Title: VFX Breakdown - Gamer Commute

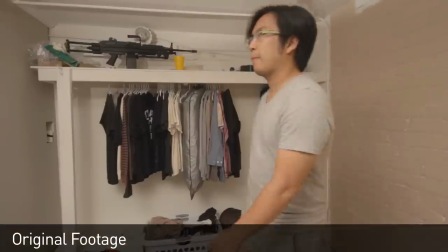3s
The shot of me changing is actually a really basic effect because all I have to do is I have to walk to a position and I'm looking at a point on the wall and I basically just do the same move over and over again.
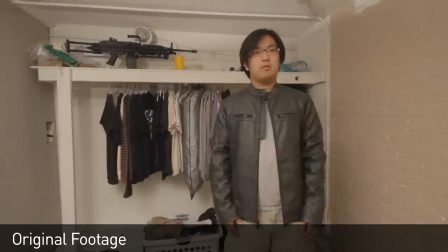12s
Then I stop, change clothes, do the same move again, stop, change clothes.
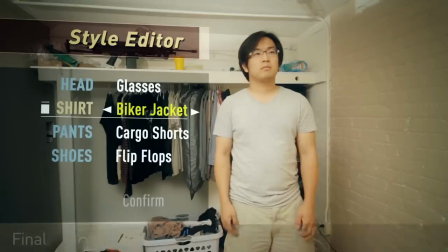16s
And then in after effects I'm masking out the sleeves and then bringing them in so it's not just a wipe, they kind of come in from the sleeves out.
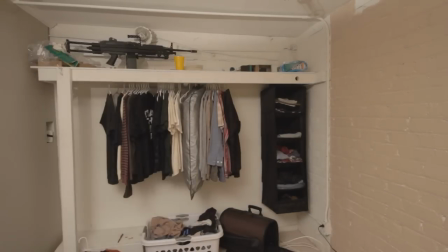23s
And then after the third time I do the motion and I walk off frame. There's many different ways you can do this effect. One would be to do 3D objects and do reflections and all that stuff.
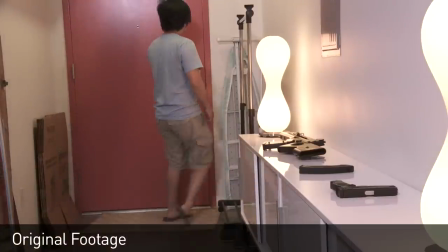34s
The way we're trying to do it right now is just by having Freddy walk past and then doing shots where we pull each of the guns separately and then just rub it on and compositing together.
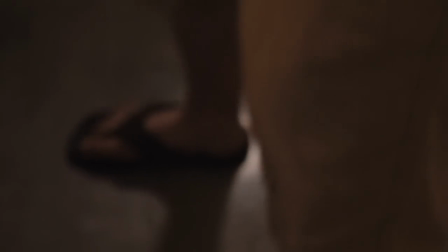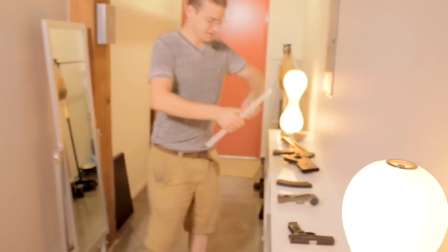50s
Black thread failed, so moving on to the old metal coat hanger, which is always plan B. Now, the key to making this composite look good is going to be saving the shadows and the reflections off the table. You could just rotor the gun and try to do it that way, but it won't quite sit into the environment right. It'll look fake.
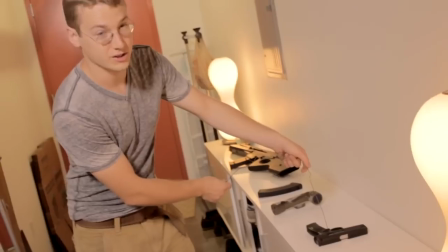67s
And so, basically by preserving that, it's gonna look just right. All right, so we got a lot of questions about how we did the car flip shot. Most of the conversation was actually focused around why we used the Prius, and I'll tell you why. There's two very good reasons, very different reasons why we did it. Number one, we already had a textured Prius from Jedi A-Holes and since we were finishing this whole video for 36 hours I
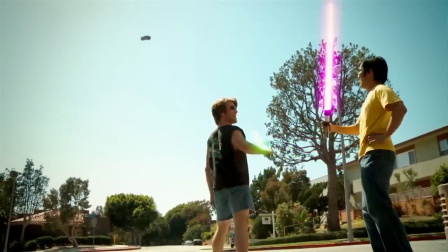90s
needed to save some time and the second reason is because it gives us the opportunity If we use a Prius we can mix in all sorts like throaty engine noises
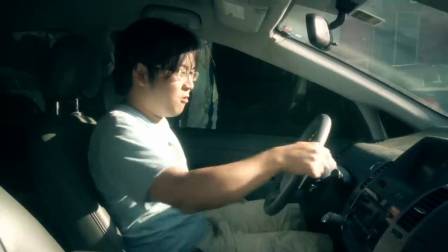96s
like When we start it up and have it just go like absolutely just peel out which a lot of you guys enjoyed in the comments So for the actual sequence the key to doing CG elements that are integrated is to kind of design your sequence to really sell the effects Because you're introducing something that's entirely fake into the world What we did here, we had three shots of one flip. So we start the sequence with a handheld shot of Freddy walking up to the car. Freddy's shoulder's rotoed and the camera's moving so you can really see that the car blends into the shot and it really sells the effect.
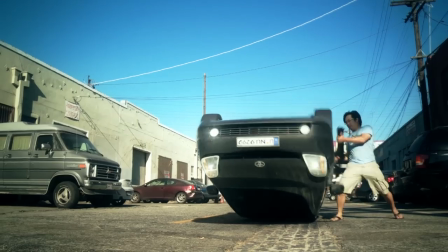122s
Once Freddy goes to hit the car, we cut to a side angle so we don't have to deal too much with the impact of the gun hitting it. And then we cut to a third angle of the car landing. Because if you're trying to do one shot, the car flips over and bounces and you can see more of the motion and it's not quite right. But by doing it two different angles, it cuts together better. of tweets and a lot of comments about people who want to start doing 3D stuff, so I thought I'd give you guys a few tips. Now, if you want to learn a 3D application, I recommend 3ds Max because it's the only one I've ever done, so I can't really recommend anything else. However, I do recommend this, if you are going to try it out, first download Blender, which is a free 3D application which you can download, and basically try out, I don't recommend continuing to use that forever, however, it's a good one to take the first step, see if you actually like doing it before you spend all the money and getting the actual software.
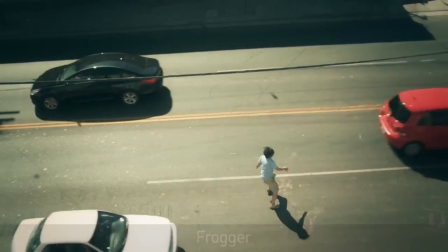169s
So I'm going up to the roof right now. We're going to film down in the street in order to get the Frogger angle. So we're going to be up above.
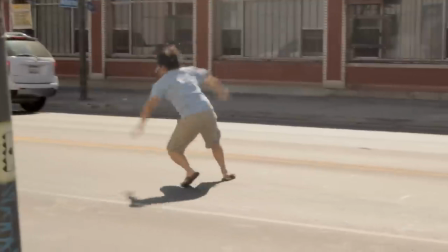174s
Freddy's going to work his way over to that BMW that he's spotted. Despite all appearances, the Frogger stunt actually wasn't much of a stunt at all.
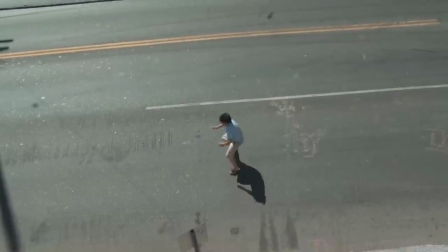182s
We waited until there was a nice break in traffic and I just ran across and pretended to dodge cars.
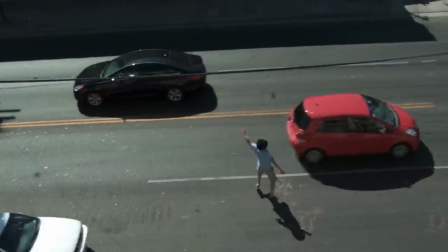187s
Then we rode with me out and added the cars in later. How do we add in cars? Well, you set the camera up on a tripod and you let the car's white frame and then when you do that you have that
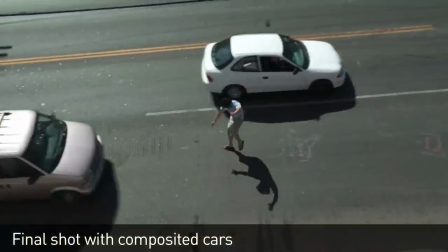198s
individual car as an element that you can then put back into the shot so we could build the traffic so it looks like I'm inches away from getting hit
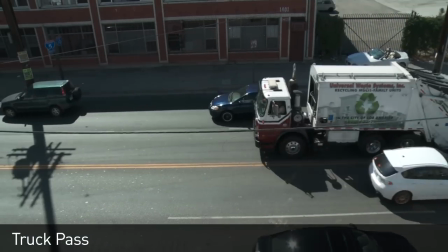204s
by a car then when the truck goes by I just lay down for a little bit we waited for a truck to go by in that lane and that's the truck we used.
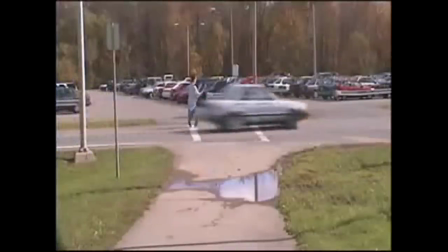210s
This actually calls back to one of the old school viral videos of a guy running across the street and ducking under a bus pretty much the same technique but on a larger scale.
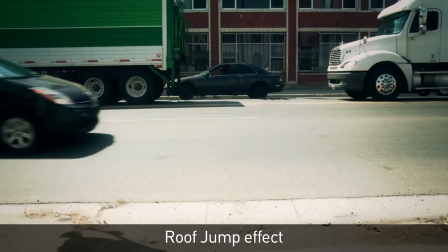220s
So the shot of me seeing the car and jumping off the roof the first shot me actually seeing it is just taken on the
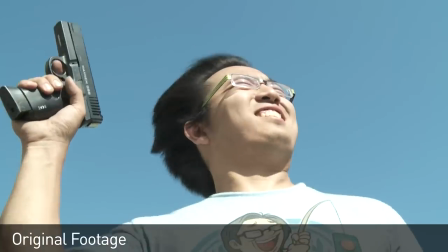225s
street we have the leaf blower blowing me in the face so it looks like the wind is going and since there's nothing in the background you can't tell I'm just standing there I see it I jump off the roll is actually just the camera on a tripod it's two shots one with the car
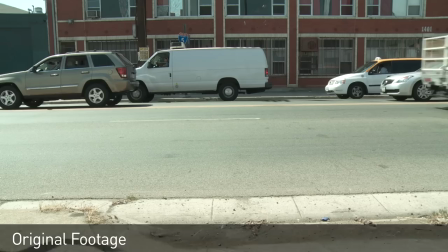237s
just wiping frame and then one with me running off of a table that we set up on the street and doing the dive roll we had to speed up the dive roll a little bit to try and make it look like I had some more forward momentum the outline Tron effect of the car I pulled the
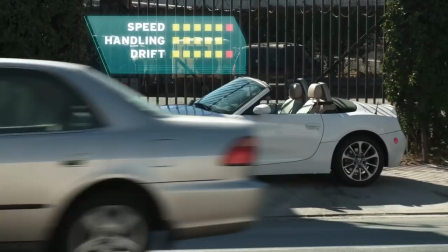249s
still image of the car into Photoshop use the fine edges filter and then paintbrushed it and cleaned it up and this is what it
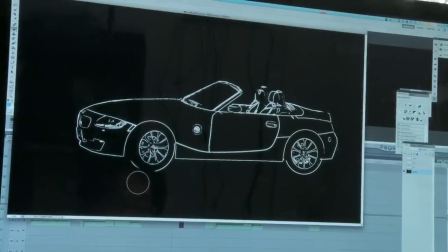254s
looks like, inverted it so it was white on the black background, pulled it into After Effects and then used a mask to reveal portions of it sweeping across and set it to screen mode and then blurred it a little bit so it looked like a glowing outline of the car.
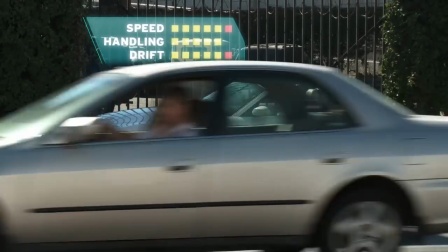268s
And for the stats, those are just layers in Photoshop that are animated in and then tracked onto the car so it looks like they're stuck there. Driving through the door is a very basic effect. There's only two shots that you need to get. We set the camera up on a tripod held the door open for the first shot and I dove straight through it And then for the second shot
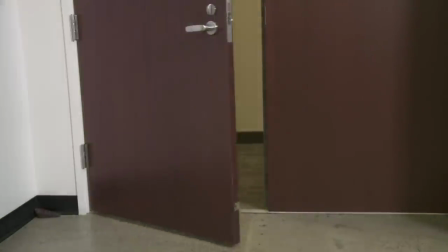284s
Brandon stood behind the door We had the door closed and he pushed the door open and then the final shot is basically my dive combined with the door open Oh shit, pushed it open. I gave it a massive shoulder. It was like a That's what it was. That's why I didn't need any speed ramping, because it just exploded open when I hit it. If it doesn't explode open with the intensity of a thousand suns, you'll have to do a little speed ramping in that. Which we didn't in this case, but for yours, you probably will, because you don't have someone who wants to have a massive shoulder.